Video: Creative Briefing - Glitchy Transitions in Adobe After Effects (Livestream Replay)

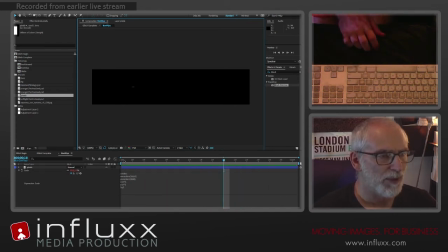So it's going from small and boxy to very, very tiny scale-wise. So the X value is
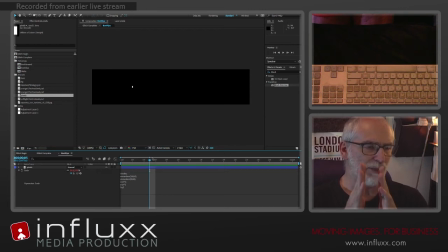randomly scaled between 20 and 100, and the Y scale is randomly scaled between 0 and 30.
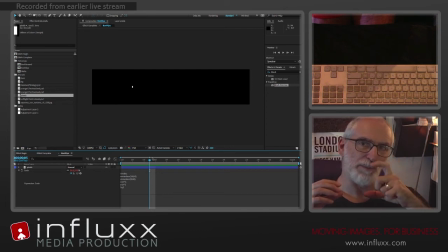So it can be a maximum of 30%, a minimum of 0%. So that is how we've got this thing chattering across the screen, this solo. So with this expression,
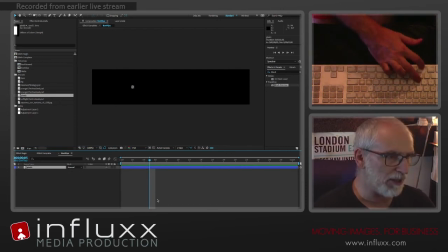all I have to do now is just do Command D, Control D, to make a bunch of copies.
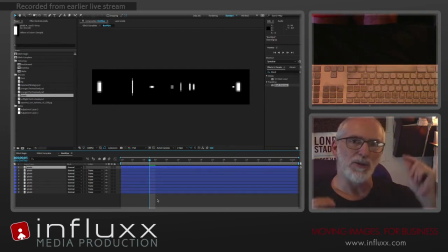And with that scale, using the index to multiply the scale, now I have you can see the X is random, so that each layer can be anywhere across the screen, but each layer is getting progressively bigger.
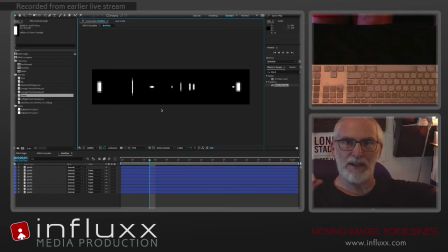But because it's not getting progressively bigger in a linear fashion, at least spatially across the comp, we're getting layer 1 small here, layer 2 slightly bigger here, layer 3 slightly bigger here, so on and so forth, to where we have this very random looking,
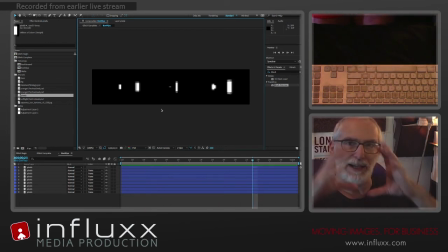very random, very choppy, very bitty, and varied in as far as like widths and heights, just by creating that one little expression or two little expressions and then duplicating that one layer several times.
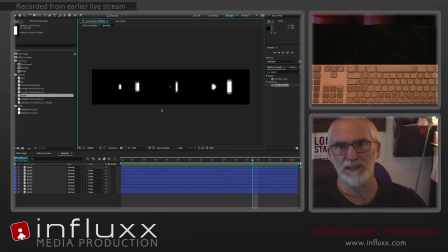To have to hand animate this would be laborious, it'd be boring, it'd be tedious, and it would be obviously be time consuming. Having a little bit of expression and then just duplicate several times, you've got a great effective
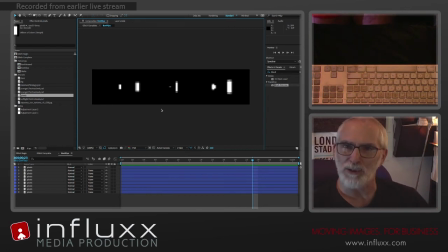look technique without having to spend too much in the way of energy, and so you're really using the tools so you can focus on being creative rather than have to use your energy and click the keyframe,
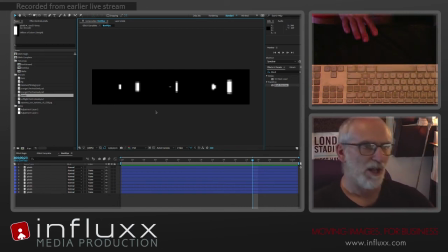move it here, scale it, move that. It's the random, because we're doing something glitchy and choppy, the random function really helps us, because the random number, it doesn't smooth tween.
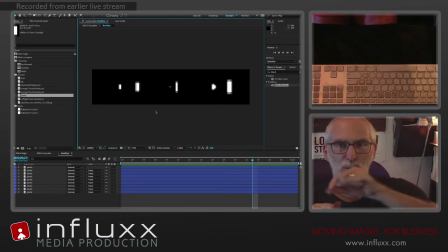There are ways to, get things smoother and tweener and get them to be sort of somewhat random, but in this case, just using the random function helps us get that really chattery look.
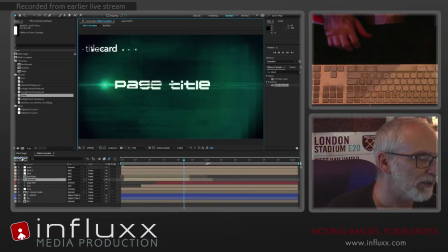All right, hope that made sense. Now what we can do is take that box wipe.
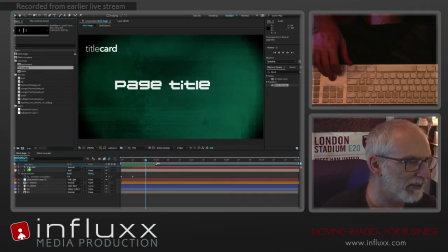I'm going to drag that over the text. I'm going to scale it down a little bit and
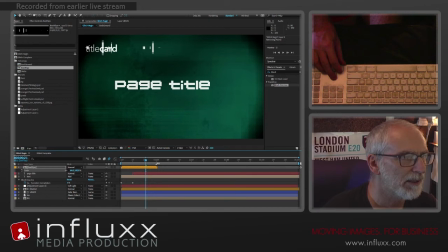maybe a little bit more, and bring the height down slightly disproportionately.
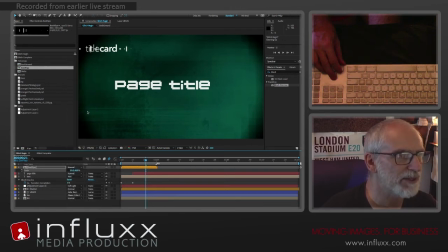And I'm going to set this to add, obviously. Not that it makes much difference, white on white. So let's see what we have.